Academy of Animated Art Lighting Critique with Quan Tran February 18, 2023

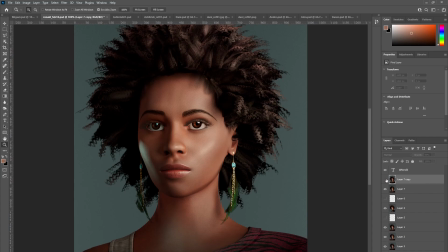1215s
Yeah, I see where you're coming from Does that make sense? Yes Yeah, so just Just that little breakup It feels like There's more depth to the eye
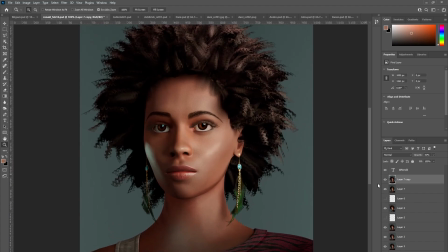But other than that It's looking pretty sweet I'm really liking it Thank you Well done I'll work on that then Yeah, you're almost there.
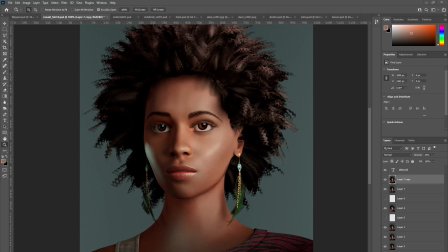1254s
Thank you. Thank you. All right. Karen, how are you? Doing well. That's good.
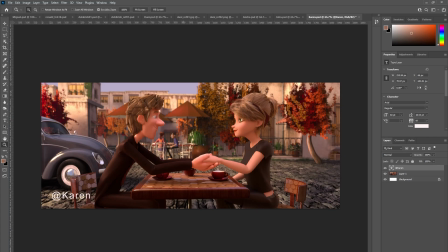1267s
I did send you another one because Nuke – well, there's another – I sent a copy. I had to send you a screenshot of it because, for whatever reason, the white walls of the car, I darkened it. because it seemed like it was like, whoo, pointing to those.
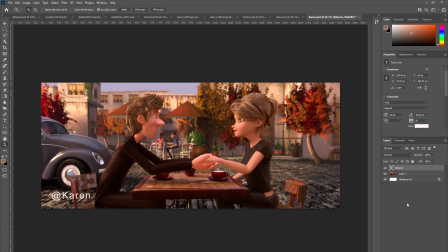1283s
So I darkened it, but for whatever reason, it would not write in Nuke. It was weird. So I'll have to troubleshoot that afterwards. That's okay. Let's just assume you've kind of darkened it. Yeah, I've darkened it up. Yeah. So this is looking, you know,
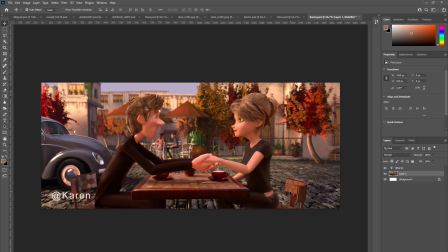1304s
miles better than it did last week, just by changing the color of that car and, you know, kind of deep. Yeah, and I actually have the color scooted back like you suggested.
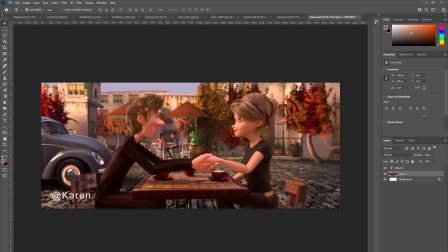1318s
But for whatever reason, because it's animated, remember, so when I changed the position, when I rendered it, it reverted back to the keyframes. So I had to change the keyframes. So it's actually pushed back just a touch, so it's not like as forward just like you suggested but it's
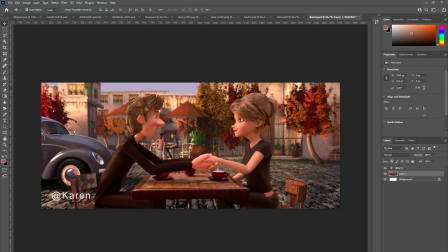1338s
not in this room obviously yeah a lot of technical difficulties today yeah yeah i see you're wrestling with it but um the yeah the image looks much better i see you've addressed the um
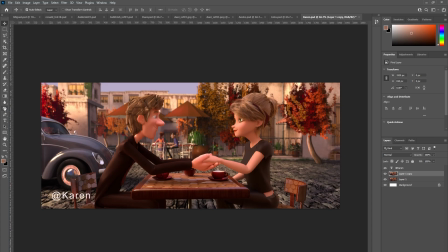1354s
the issue of too much gi you know too much yeah i bounce you know around here behind yeah on it behind here it's kind of that's
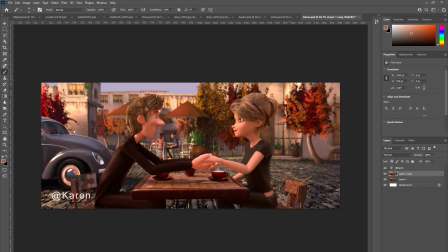1371s
been addressed that's great um let me just pull up last weeks oops sorry okay
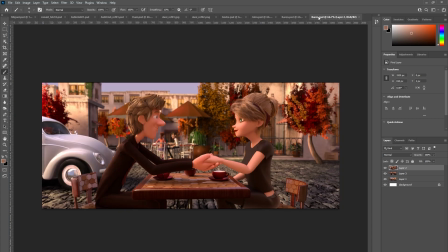1391s
yeah it's much better yeah that car really there was a lot of renditions of color before I landed on what landed on no it's a good it's a good call and I see you've changed some of the layouts some of the trees have changed
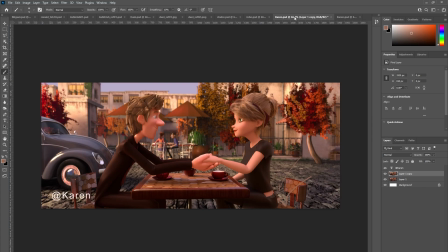1411s
yeah they were they had really bright spots like they were glowing or something so i fixed it and it seems to work out i changed you said he the the guy in the background
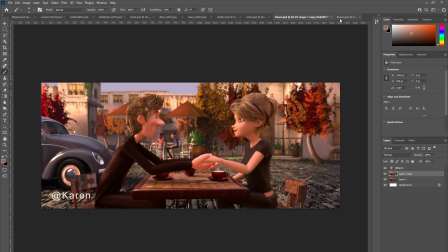1425s
was kind of you were gearing toward that so it just changed the color of his shirt and i thought that helped a lot great yeah it does and
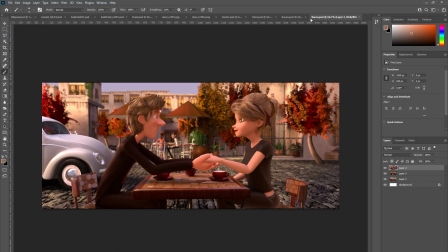1442s
then added some grass for uh like at the edges of the buildings on screen right by the tree to give that connection between the ground and the building nice yep that's that definitely works and
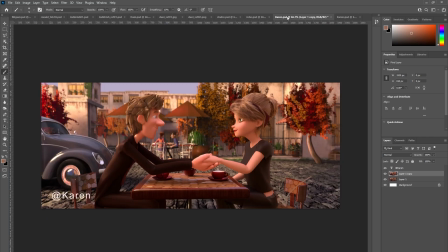1461s
i see you've worked on trying to address the bounce on the guy's face yes i did yes you've got i think i got more shape on it you've definitely managed to get more shape and how did you go about that did you try using the blockers the the flags um i did i
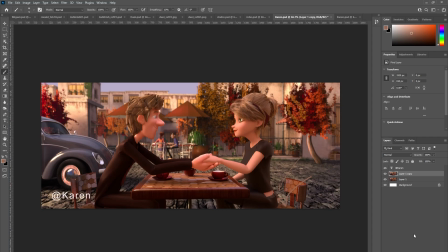1479s
had to had to do some blockers so coming from the table up there's a couple of blocker that way and yeah there was a couple i can't remember off the top of my head but there was a couple of that i had kind of adjust um accordingly but yeah i finally got them
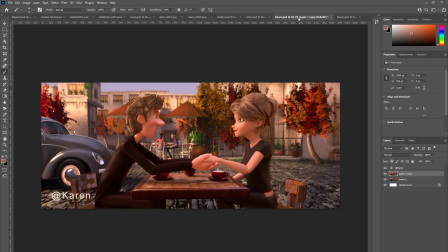1496s
to where i was like oh some shape but it was it was manipulating yeah no it looks much better actually yeah he's definitely less flat he's got more shape i feel like he's popping out of the screen now yep for sure
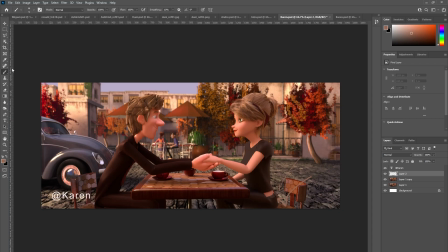1518s
I think you could probably go a little bit further with that whether it's an area light or a skylight just to get maybe a little bit more need more?
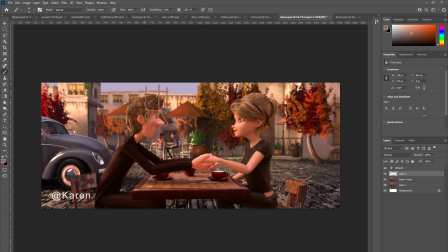1532s
okay yeah I just added that last minute I added some more light I can bump that up easy and nuke yeah that feels really nice cool
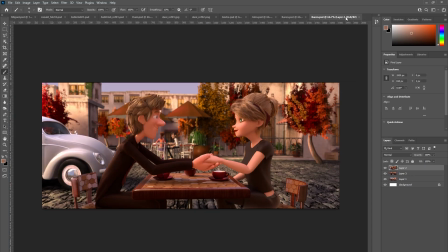1545s
easy fix yep and let's see what else and did you change the lighting on his uh that's hitting his back as well is that yes i did did it
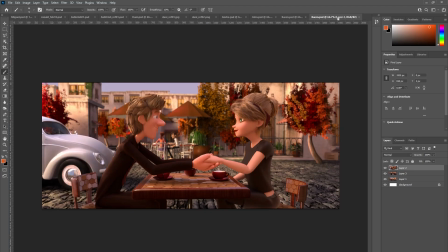1566s
i made it more wraparound yeah it's yeah much nicer yeah i gave him the the defined the back of the chair on his back as well a little bit better because it was not as defined before yep i can see that
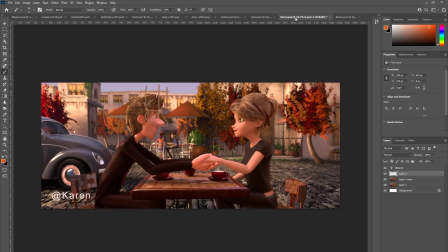1589s
and the chair is a little bit darker as well oh yeah what's going on oh that's when you when you did my you did the fake uh rim oh yeah if you take off your i'm like why is it so dark that's me
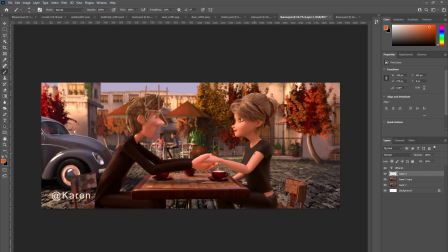1607s
that's me yeah okay um yeah sorry about that um yeah that's that's looking much better
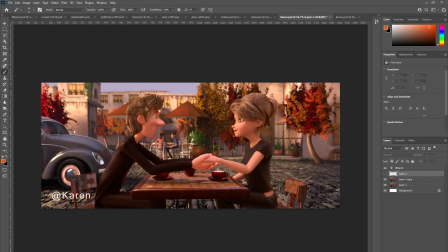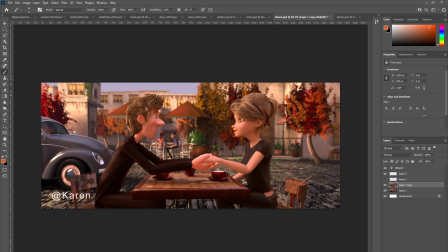1638s
The only thing I can think of at the moment is maybe this area here in the back, the light that's hitting the building. Yeah, I was wondering about that.
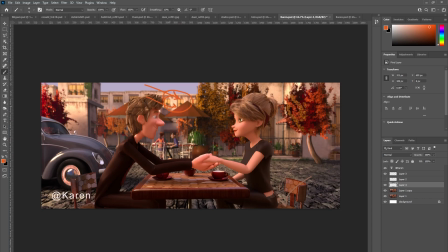1652s
Maybe you want to back off on that a little bit because that's starting to draw our eye away from him. Him, yeah. I did notice that. A little bit more.
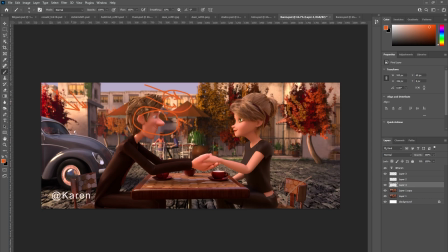1667s
and here as well so maybe back off from the exposure on the buildings right okay
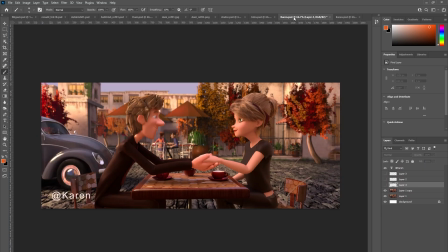and you introduced some haze in the background there yeah yeah and uh i think
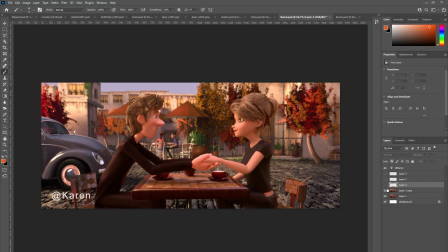1701s
it brightened it up i don't know if it brightened it up too much or did it dim it down yeah i did something